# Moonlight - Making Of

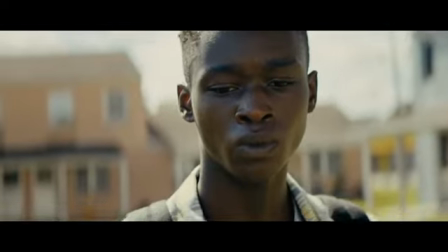Moonlight is the story of one lifetime it's told in three parts three seminal moments in the life of an african-american man tracking him from boyhood through his teenage years and then finally to his young adulthood.
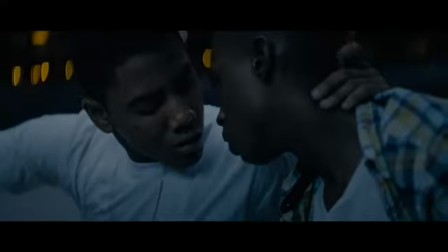Moonlight is a story of what it means to embrace the things that make you unique even if it makes others uncomfortable and that journey is not always easy. It's about people who are not being supported by the community. And also it's about the people who help you.
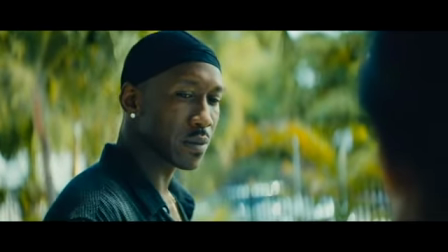The ones who do emerge and throw you a raft. It's about being able to love yourself so that you can love others.
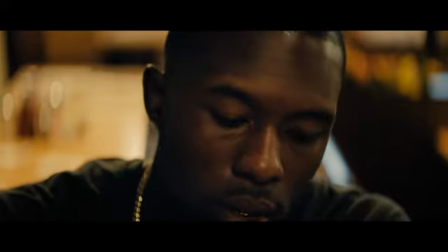I think at the bottom of it, it's a really universal story, you know? This guy just needs to find himself.
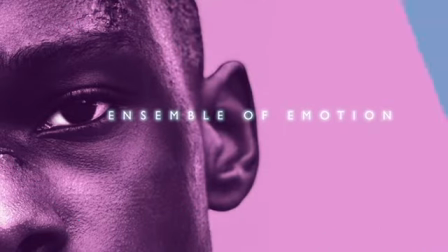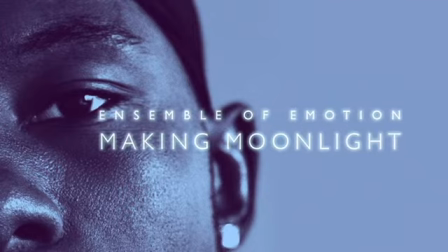At some point, you gotta decide for yourself who you're gonna be.
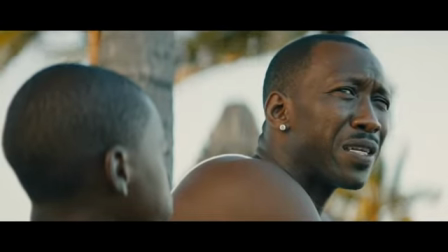Can't let nobody make that decision for you.
Moonlight began with this playwright Terrell McCraney, Terrell's a MacArthur genius, he's worked at the Royal Shakespeare Theatre,
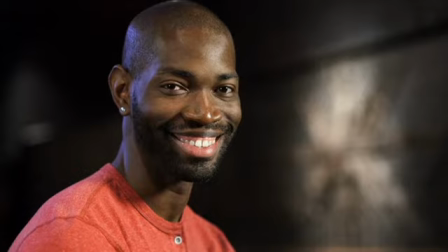Steppenwolf in Chicago, he's had plays at The Public, and we actually grew up like three or four blocks from each other,
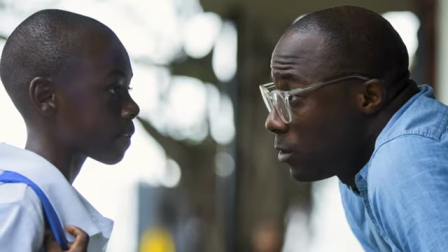but I never knew him growing up and when I read Terrell's piece I was like, the coming of age LGBT stories I've seen haven't been told from this angle.
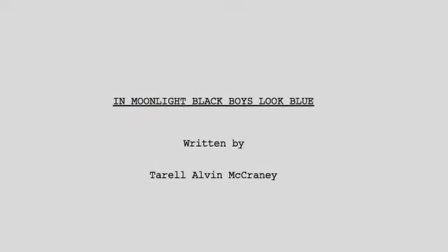The way he had written the play which was titled In Moonlight, Black Boys Look Blue, it was non-linear, the narrative jumped all around amongst all these different characters. When I think of like how I came of age it's usually like very specific moments. So I thought oh we can like really crystallize this thing and it's like one moment when he's like a kid, another moment when he's a teen, another moment when he's an adult. Of the three most pivotal moments that that would be the best way to tell the story. The way I describe it is it's the the same character but he's become a different person.
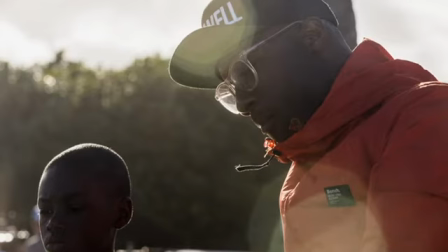Even though it's an adapted work it's a deeply personal story for Barry in that I think he could connect to the material very easily and felt like he was reading his own memories, and that made it accessible to him.
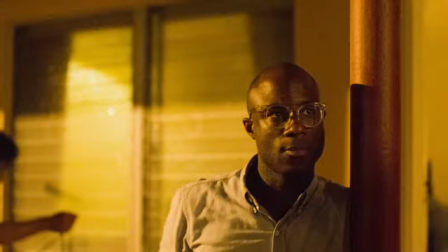It was an access point for him to tell an incredibly personal story.
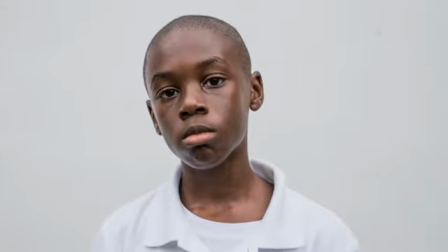The main character in Moonlight, we see him at the age of 11 years old, 17, and then 25.
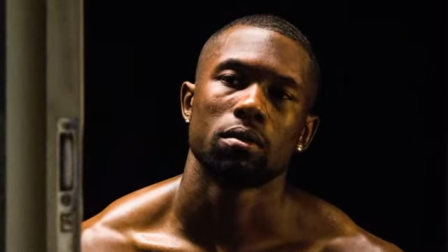And I knew right away I didn't want to cast one person to play all three parts, because maybe we can get the 17-year-old to the 25-year-old, but getting the 17-year-old to feel like the 11-year-old, I mean, like, there's no makeup that's going to work, you know. As talented as you are, nobody can pull it off. The way Barry approached it was that these actors have to share an essence,
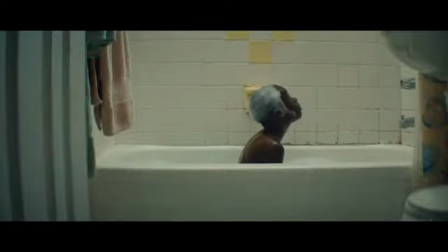and that if he's true to that and committed to that, then all the other stuff won't matter.
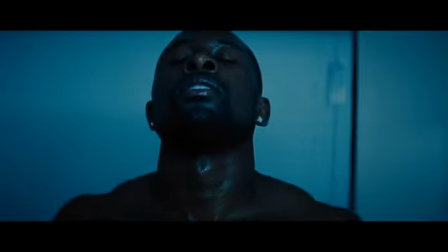I think when we found Alex, Ashton, and Trevante, who played the three iterations of Chiron, those three actors are physically very different from one another. but when I watch the film, I totally subscribe to the idea that they are the same person.
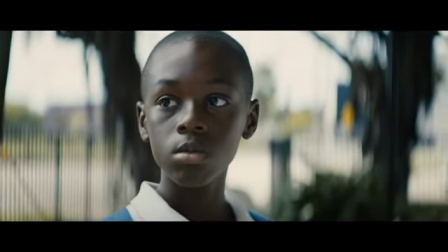There is some connection across all three performances in the eyes and in the expression.
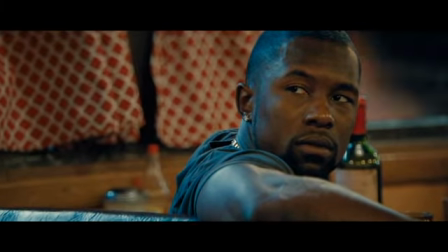I think that's really about those three performers and how they understood and how they interpreted the character because they never met,
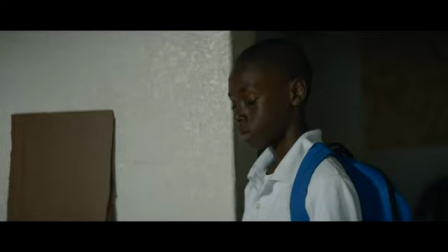they never rehearsed together, and they never saw any footage from one another's performances. Alex Hibbert, who plays the character of Little in our first story, is essentially a silent film actor.
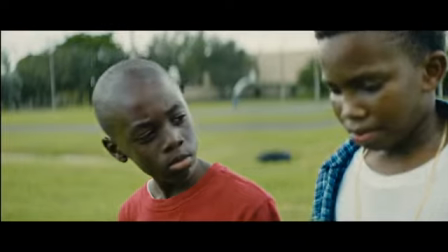He says very, very little in the film, but so much is communicated through his physicality.
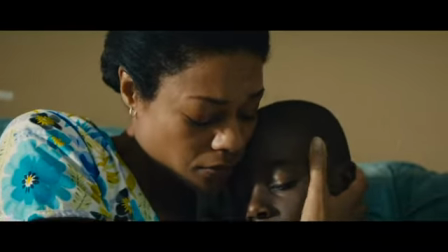That's all right, baby. That's all right.
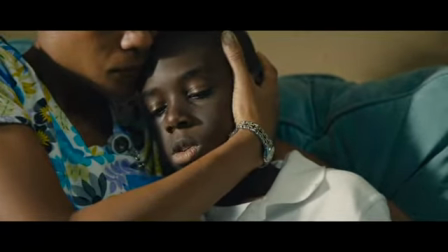I'm going to just add you home.
My drama teacher who got me to this audition to get me here right now, I practiced with her on my acting and my facial expressions.
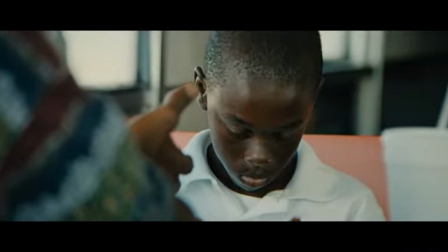I wanted to talk more, but Barry was all like, he does talk, but not with his mouth, he uses his face. And he told me, like, everything that's going on with his life, and I took that and put it in my acting.